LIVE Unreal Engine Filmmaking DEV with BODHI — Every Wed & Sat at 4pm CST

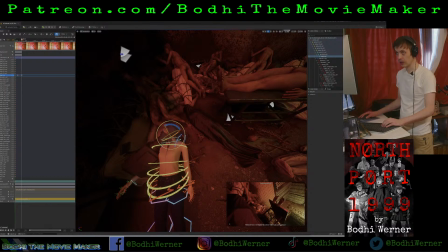[37:56]
Now she's going to look the other way.
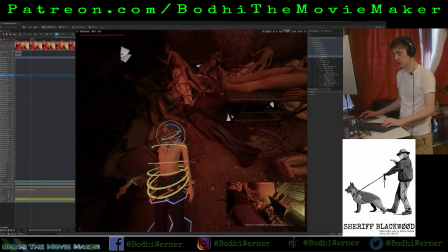[37:59]
And that's when she's going to start to notice that there is a camera above her.
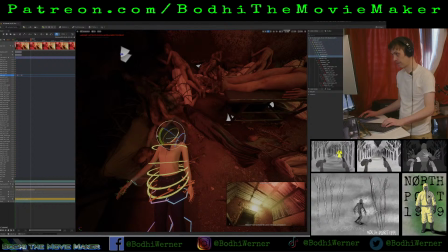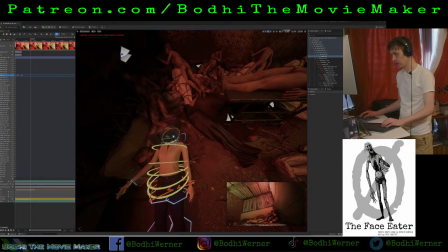[38:14]
But first we're going to look past our feet. Oh, that's a bit... Camera position is a bit much.
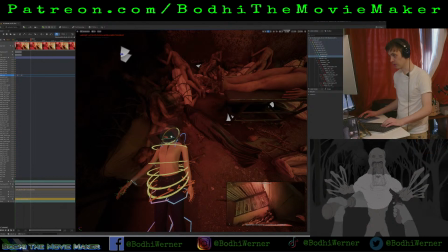[38:22]
It's like it sees her bosom. It kind of obscures the view of the room.
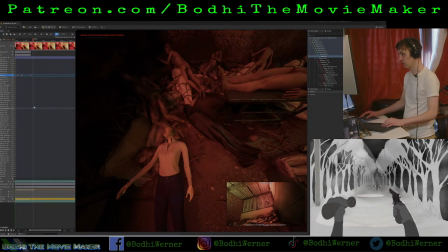[38:31]
So I might have to adjust the camera's actual angle. Look at her head there. And then this is when she's going to look up and notice that.
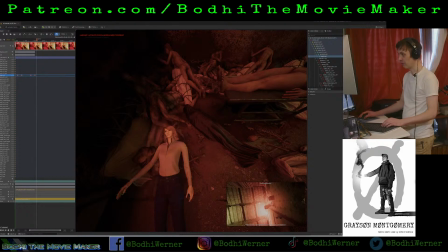[38:45]
And now, even if I leave the camera still,
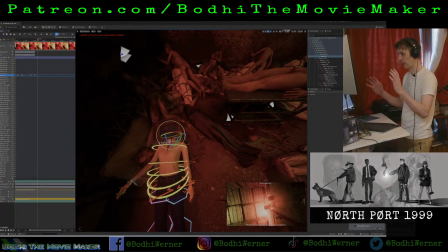[38:48]
that camera shake layer that I put on there is giving us that subtle movement. You are still live. Yes, live. Thank you very much, sir.
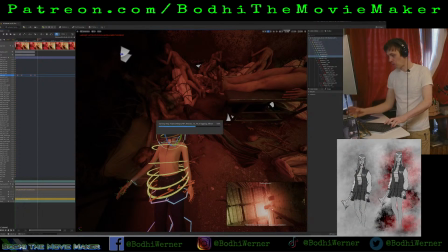[39:03]
One
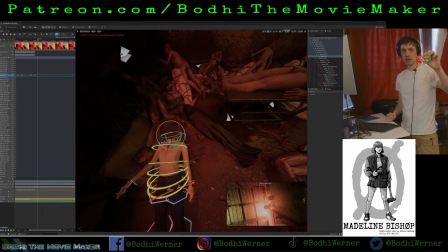[39:07]
of my favorite little snacks. Reminds me of going to Chinatown in San Francisco as a kid.
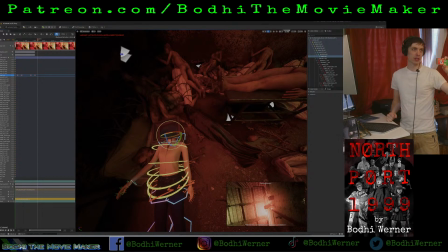[39:15]
Botan rice candy. These cute little candies. Each of them comes with like a little sticker printed in Japan.
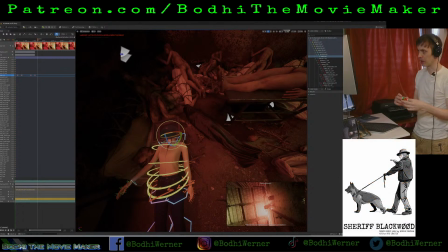[39:28]
So I guess this should remind me of Japantown.
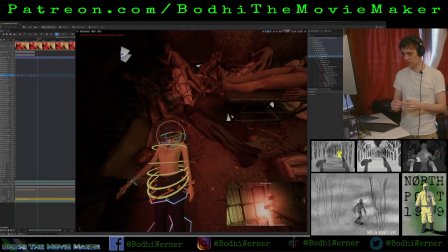I don't remember if I got them in Japantown or Chinatown.
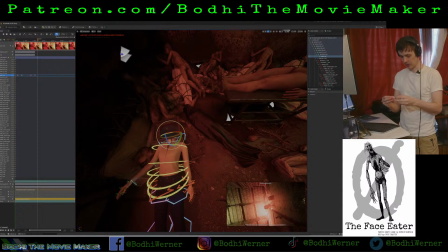[39:47]
But once you take off the plastic wrapping, then there's an inner wrapping which is made out of rice paper that you can eat.
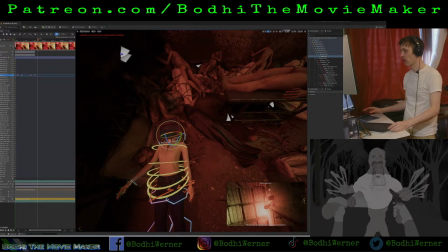[39:56]
And then there's a little fruity flavored candy inside.
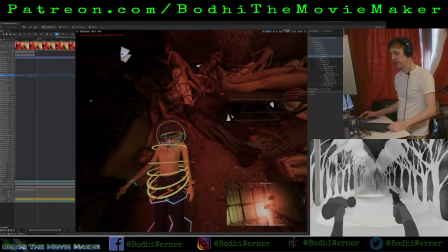[40:01]
It's like a Japanese Jolly Rancher. Pretty silly.
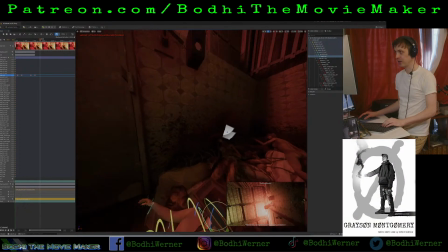[40:10]
Okay, so now that she's looking up and has noticed the camera, now it's time for the camera to make its debut as a character.
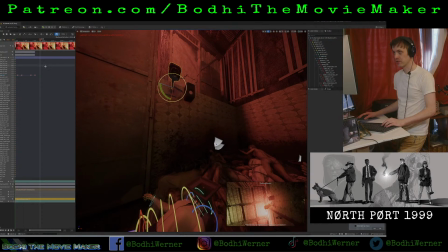[40:19]
So let's track the camera to the sequence.
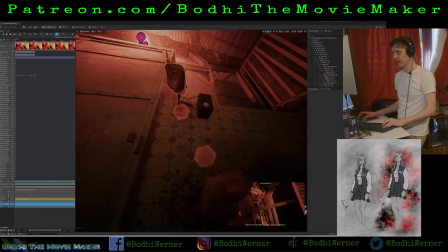[40:31]
You can see I put a speaker next to it, and I put a little cord going from the speaker to the camera.
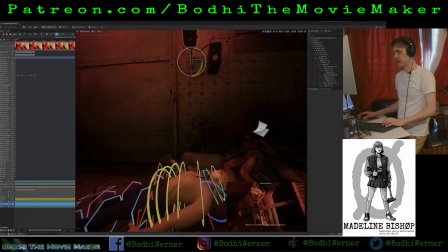[40:40]
And that's essentially why I decided to increase the amount of light we're getting.
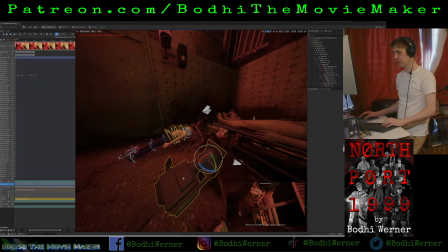[40:46]
Now, for some reason, my cinema camera actor's way over here, and that makes no sense.
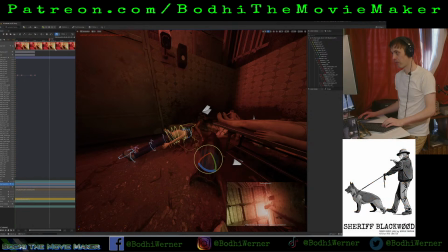Okay, that's just where it is at the first frame of the sequence, no problem.
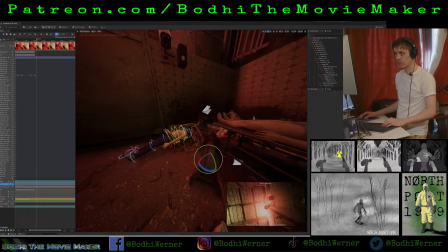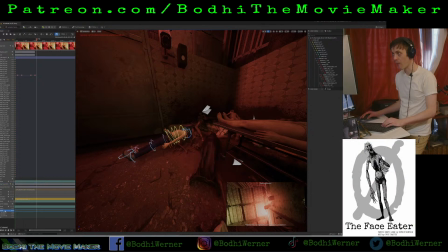[41:09]
So, all we need is a transform for this security camera.
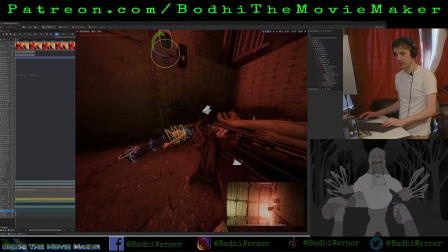[41:20]
We're going to animate it with the rotation transform.
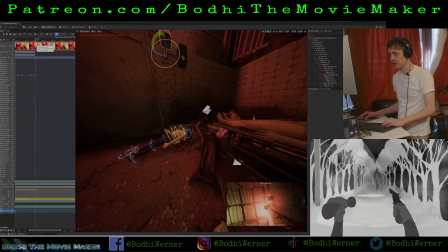[41:26]
So once she notices it, it's gonna pan down, turn its head and kind of look at her.
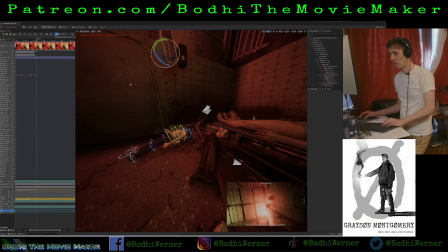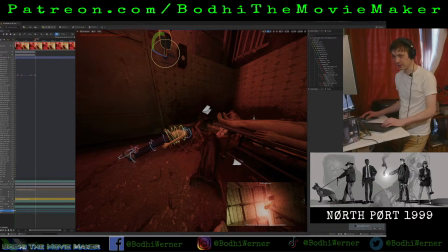[41:47]
Which means I need to click that transform rotation one more time and then give it a second to look down at her.
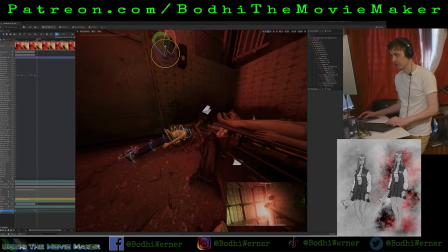[41:58]
Oops, don't want to do that.